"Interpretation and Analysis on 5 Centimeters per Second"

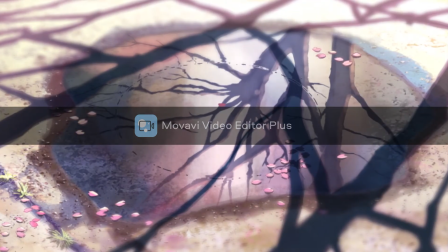Hey, Andrew here. Today I'm going to be analyzing and talking about the film 5 centimeters per second,
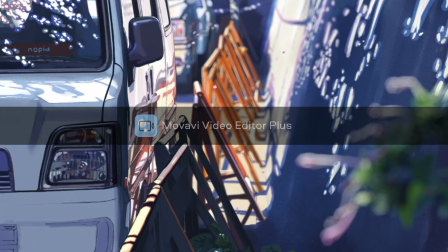discussing its plot, narrative structure, visual storytelling, and giving my overall interpretation of its deeper meanings.
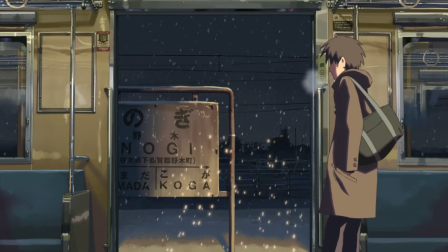The film is directed by Makoto Shinkai and is composed of three parts revolving around the story of Takaki Tono and Akari's relationship,
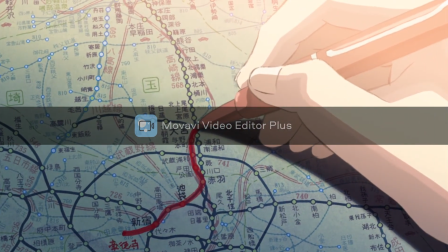as they experience the pain and anguish that comes along with their lives distancing farther apart as time goes by.
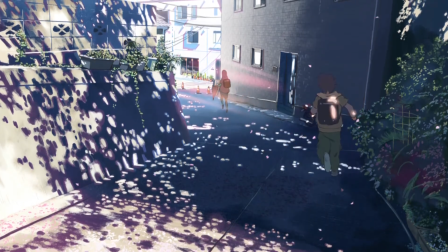The first part is called Cherry Blossom, introducing our two main characters, Takaki and Akari, as they meet and fall in love as children.
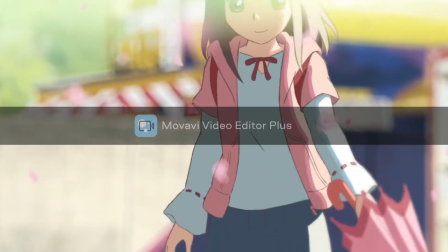Soon after finishing elementary school, both of their families move away in different directions, separating the two, but they promise to write letters and to meet again.
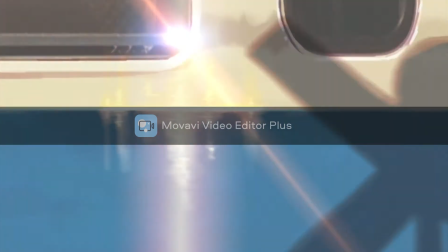During this first part, Shinkai focuses on the everyday activities and natural beauty in the mundane to emphasize on the passage of time in the film.
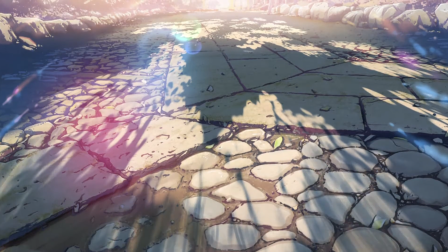Whether it be an image of students studying, a skyline over the horizon, people sleeping on the train to work,
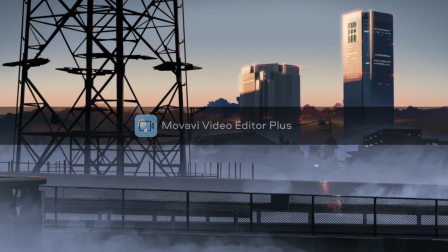or just a normal soccer game, these visuals are used in order to create meaning out of these letters between the two that starts off this narration.
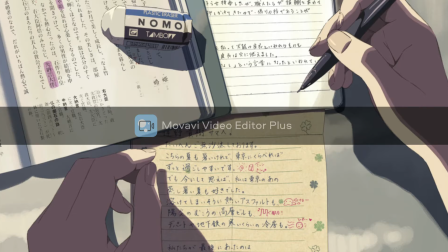In this section, Shinkai inserts close-ups of the letters as well that they exchange, along with the voiceover narration of those letters,
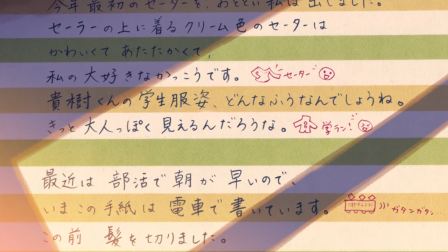and eventually the two meet together at a train station, along with a nice walk outside in the middle of the night sharing an intimate moment by a cherry tree.
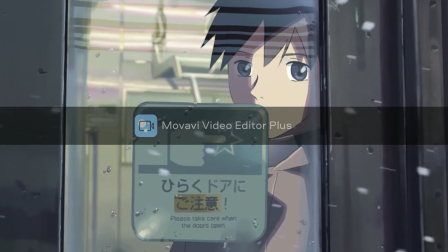The two promise to continue to contact each other after leaving the next day, filling Takaki with hope that even in the future,
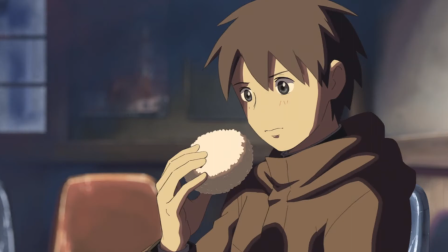even if they are far apart in distance, these hurdles will not prevent their love.
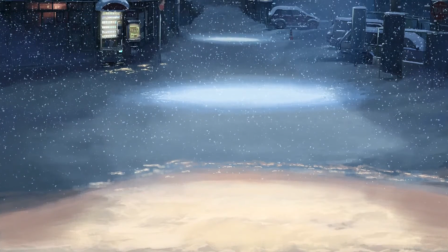This first part gives us viewers the perspective that Takaki now holds this idealistic view on their relationship,
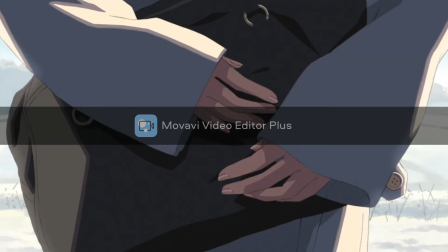unable to accept this reality of what's currently happening and their time together soon ending.
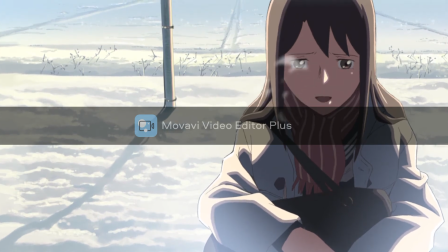This leads us into the second part of the film, which is told of the perspective of Kane Sumida,
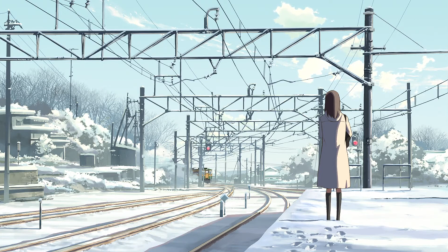who is in love with Takaki while he progresses throughout high school in a new distant town.
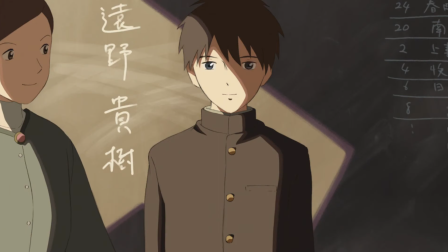Part 2 of the film is called Cosmonaut,
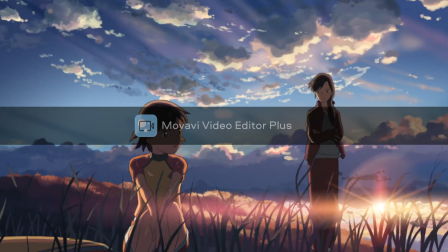with Kane's feelings and interests in Takaki serving as a way to give us viewers insight into where Takaki and Akari's relationship is going.
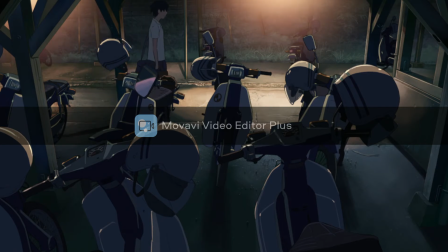Kane most of the time is suffering from the unreciprocated love Takaki fails to give her in return.
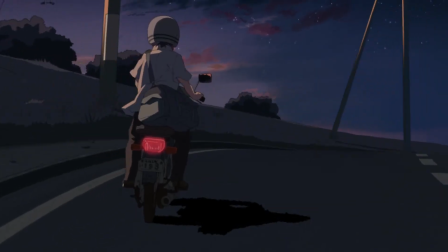The interactions between the two convey complex thoughts and emotions without the use of much dialogue.
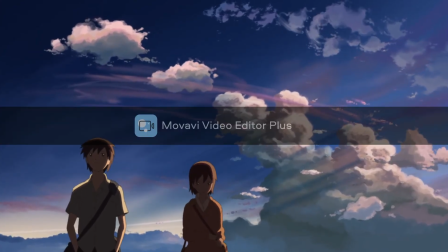Through this perspective, we watch Kane unable to express her feelings adequately, eventually coming to realize that Takaki was never thinking about her the whole time,
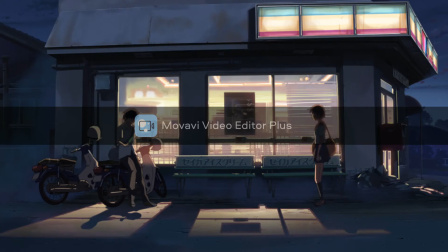that he was still holding on to the hope that he and Akari might together someday be again.
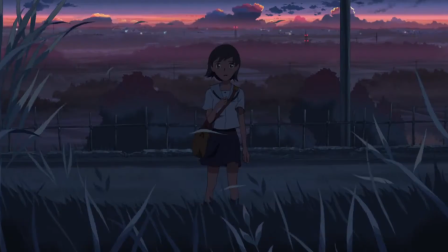Takaki still sends texts to Akari, maintaining his hope and focus on the two being together,
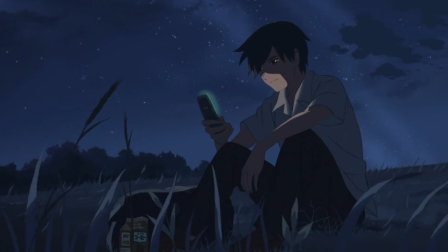delaying himself from accepting the reality that Akari has probably moved on by now.
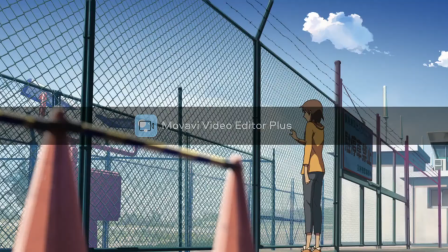The third part, being the shortest of the three to end off the film, is called 5 centimeters per second,
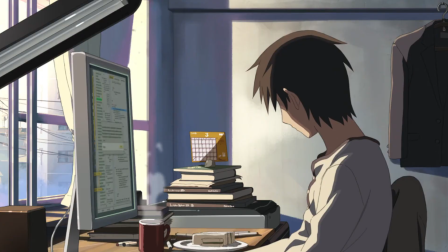and depicts Takaki and Akari's experience within the adult world.
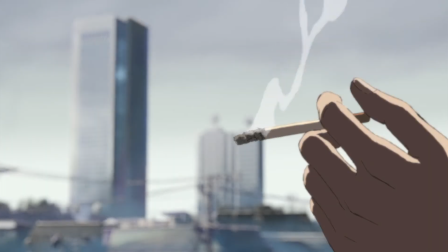Takaki continues to struggle with holding on to those memories he has with Akari, and removing himself from the emotional attachment of everyone around him.
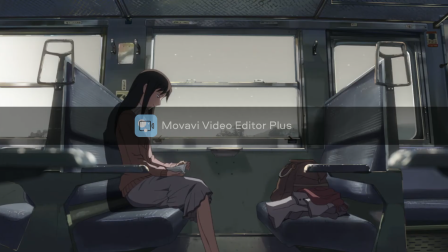Alongside this, we are shown Akari being happily engaged, moving far past the notion of Takaki being in her life, accepting reality.
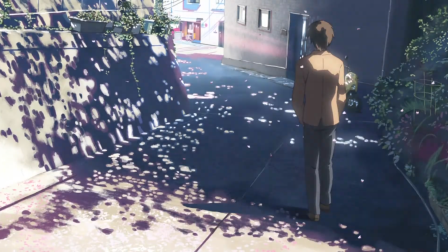Takaki, unlike Akari, is unable to accept his reality, failing to reach out to life.
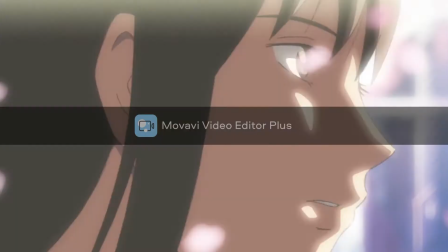However, he still hopes that someday Akari, in his last childhood wish to watch the cherry blossoms fall in spring, will perhaps someday come true.
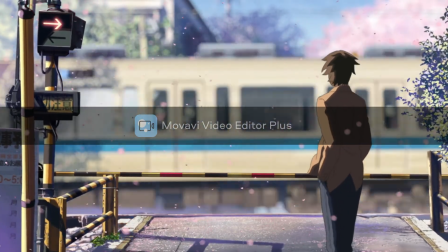Repetition of the scene with Akari and Takaki being separated by trains at the beginning of the movie comes up again,
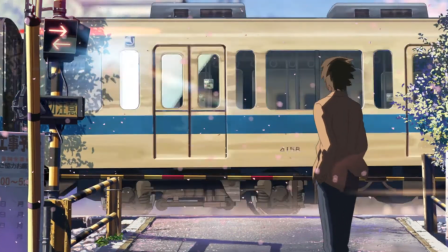with Takaki going back at the end all grown up to the same place where it all began,
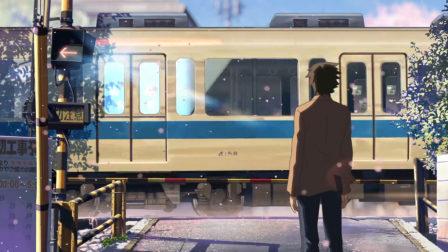reminiscing on his own idea of what could have been. Retrospective narration during this last part allows insight into the characters'
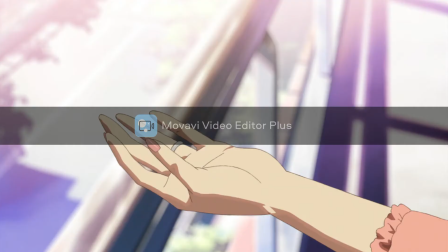self-reflections and their own understanding of the ideas and differences between what is realistic and idealistic.
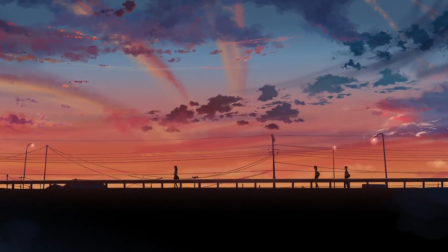Throughout the three parts that comprise this film, there are numerous instances of isolation.
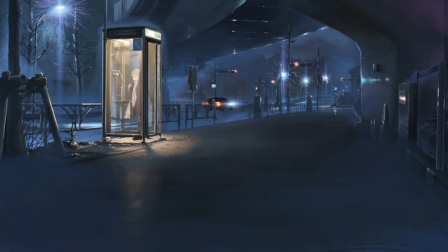Whether in a wide open space or in an open courtyard, many of the shots that perfectly encapsulate this theme are long shots,
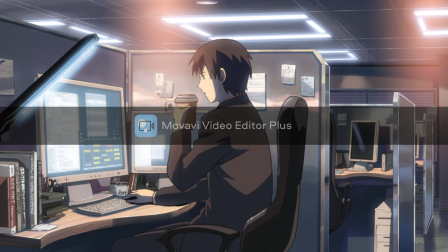including long shots that use other objects to further emphasize this isolation of characters from the world around them.